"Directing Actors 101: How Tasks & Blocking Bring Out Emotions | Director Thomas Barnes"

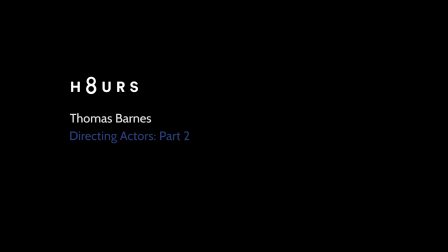(0:02)
Hi, I'm Thomas Barnes. I'm a writer-director and I teach directing craft at the New York Film Academy.
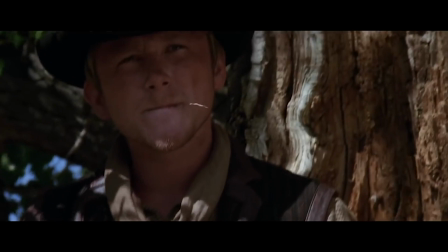(0:08)
One of the things that I like to focus on when working with the actors is their tasks and the blocking from the scene.
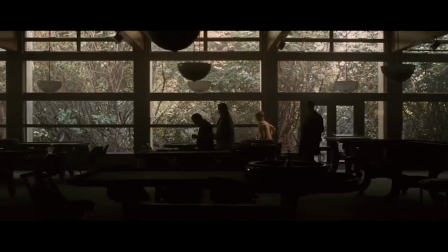(0:15)
Focusing on what they're doing and focusing on their movement instead of focusing on the emotions
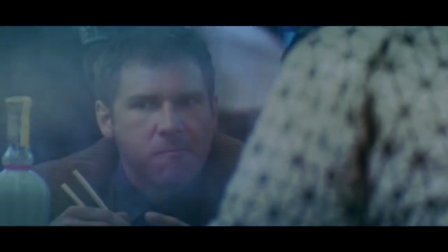(0:21)
in the scene are sometimes really productive ways to get to the emotions in the scene.
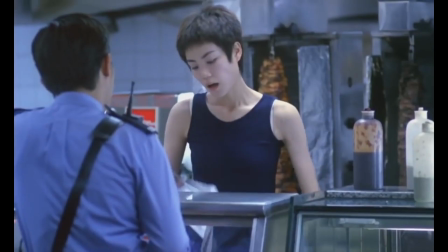(0:27) Got the wrong guy, pal.
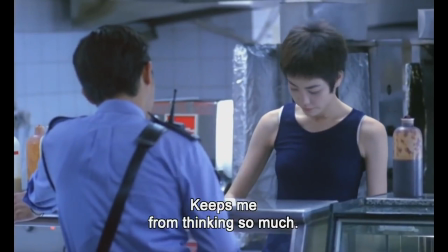(0:29)
So, in other words, instead of thinking about the emotions that they've got to deliver, they're thinking about what they've got to do, and the actors are not self-conscious about their feelings.
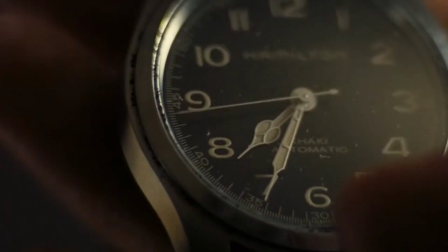(0:37)
But the feelings are going to come through anyway, because the scene is written like that, and that's what the scene is about.
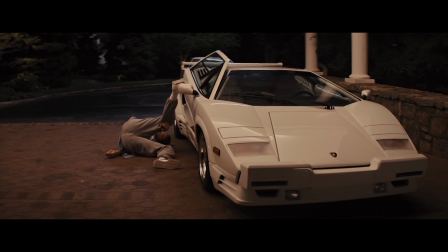(0:43)
But if you have them focused on physical tasks, it can be incredibly releasing of the emotions of the scene as a whole.
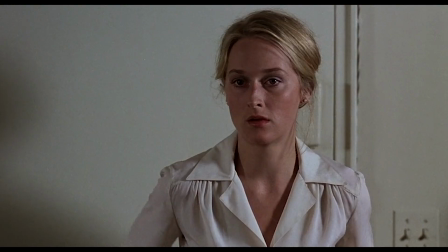(0:52) I am who the Lord has chosen!
So, one scene that I really love for that is in Kramer vs. Kramer,
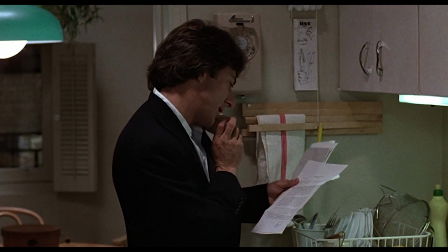(1:00)
where Dustin Hoffman's character is dealing with being a sort of single father for the first time and he's got a five-year-old kid to deal with.
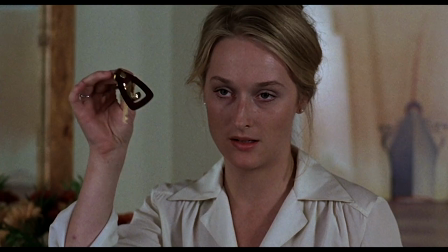(1:07)
And in this scene, he sort of wants to show the kid that everything is fine, that even though mum is gone, you'll be just fine without mum.
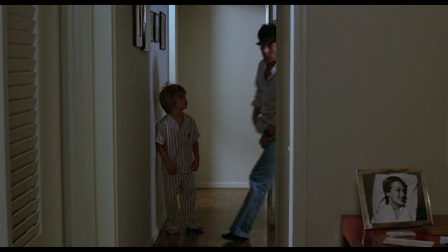(1:15)
So the scene begins and he sort of storms into the kitchen like a general very confidently.
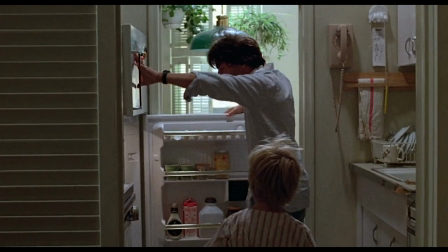(1:20) Come on now, you and I are going to have some breakfast, okay? Just you and me. Okay, what do you want for breakfast?
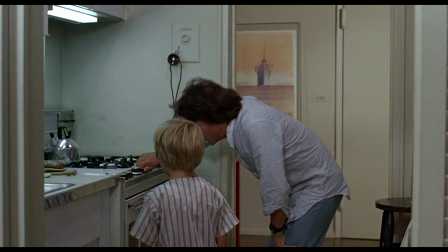(1:25) Some French toast. French toast. You want French toast, you got.
Even in the way you walk for an actor, you're telling a story.
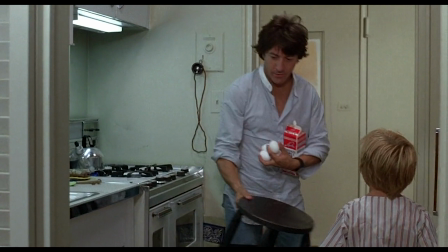(1:33)
And in this moment, he's showing a kind of fake bravado. And the kid follows in, hopeful of a great breakfast.
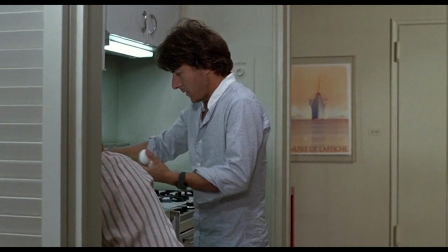(1:40)
And Dustin Hoffman gets to work in the kitchen. And the tasks that have been worked out by the actor,
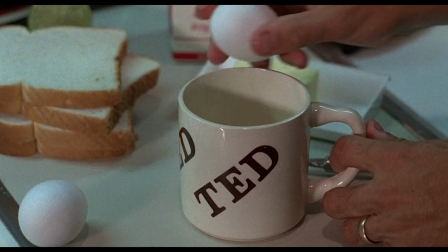(1:46)
presumably with the director, have been to show this guy's in constant movement, very erratic, trying to do all these things like make the French toast,
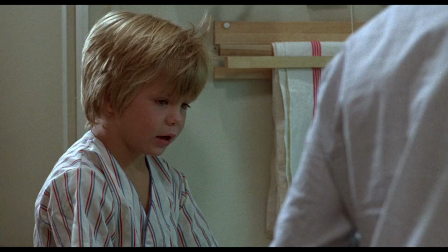(1:54)
but not knowing how to and busting up the bread and dunking it into the egg, which splashes everywhere.
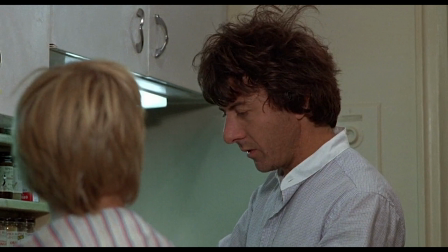(2:00) I think you forgot the milk. I didn't, milk comes last. You always gotta put the milk in last.
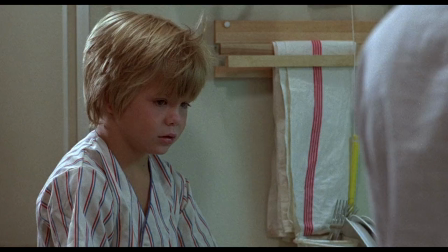(2:05) When you're having a good time, you forget the most important thing, right? I just wanna see if you were paying attention, it's been a long time since I made this.
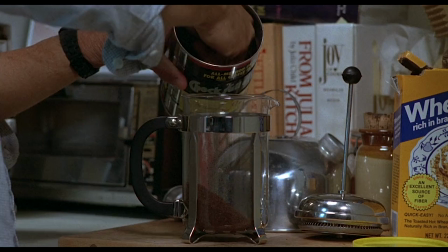(2:12) That's fun, isn't it?
There's a kettle whistling madly in the background.
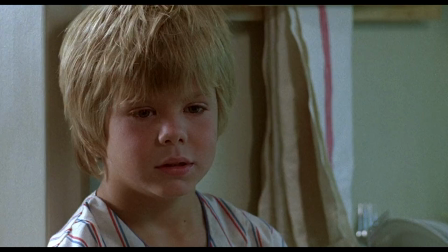(2:15)
He's plunging the coffee press, but the coffee is too much coffee, and it's about to overflow.
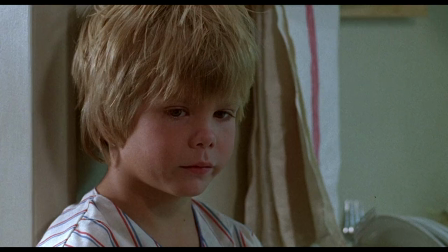(2:21)
All these little details adding to the kind of physical stress as it ratchets through the scene,
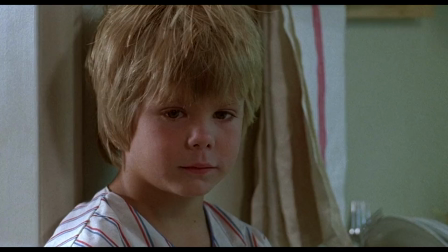(2:27)
and it goes from him being very confident to him being a nervous breakdown by the end, pretty much.
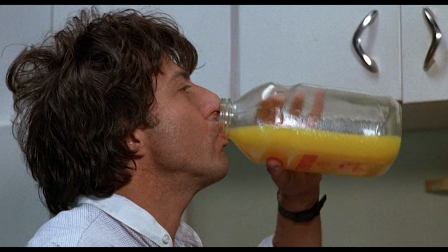(2:32)
And the physicality of it all, where he ends up burning himself on a hot iron skillet.
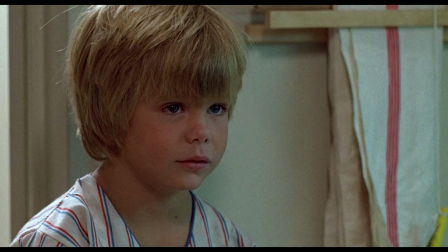(2:42)
It's really shown that through the physical performance, through the physical detail of the scene,
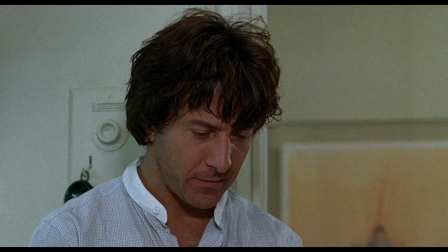(2:48)
the emotional breakdown of the character and also the fear that the son
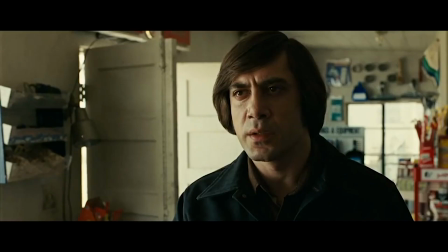(2:54)
has all being kind of realized in the actions of trying to make French toast.
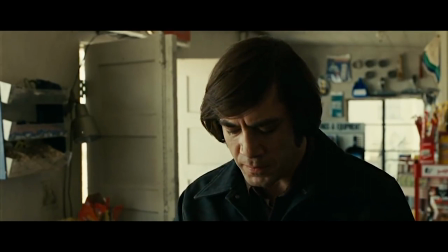(3:00)
Now how much more interesting is that to watch than two characters sitting there discussing how they feel?
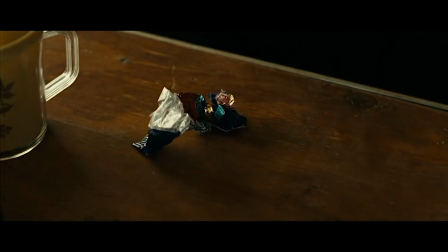(3:07)
And how much more exciting is it for the actors to work on a scene like that, full of physical detail,
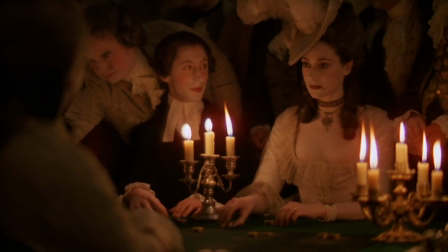(3:14)
which is bringing out the emotional part of the scene in a subtextual way and bringing
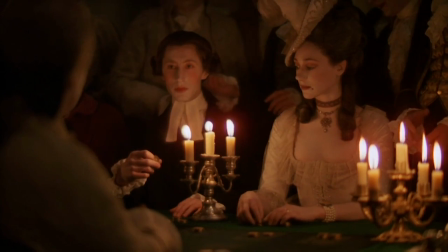(3:19)
it alive and making us feel it rather than think about it or listen to it, if you know what I'm saying.
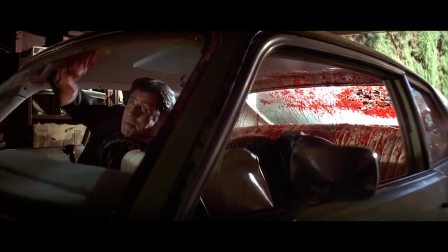(3:25) Oh, man. I will never forgive your ass for this shit. This is some fucked up, repugnant shit.
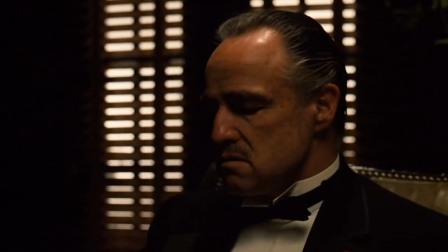(3:31)
So encourage the actors to interact with tactile things and give them opportunities to do that.
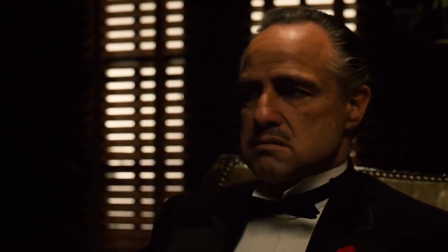(3:36)
There's a very famous story about how Marlon Brando in The Godfather,
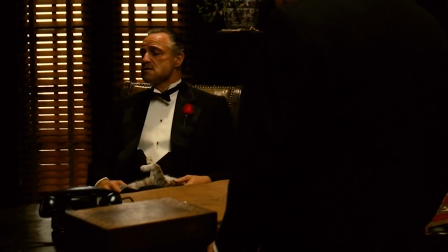(3:41)
in the opening scene, he's introduced with a little cat that's sitting on his lap.
We've known each other many years, but this is the first time you ever came to me for counsel.
And this is not in the script. Apparently Francis Coppola had seen this little cat wandering around on the studio lot and grabbed it just before they shot and shoved it in Brando's lap.
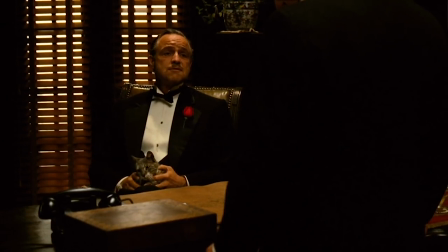(4:01)
And Brando, who famously loved animals, you know, liked the idea.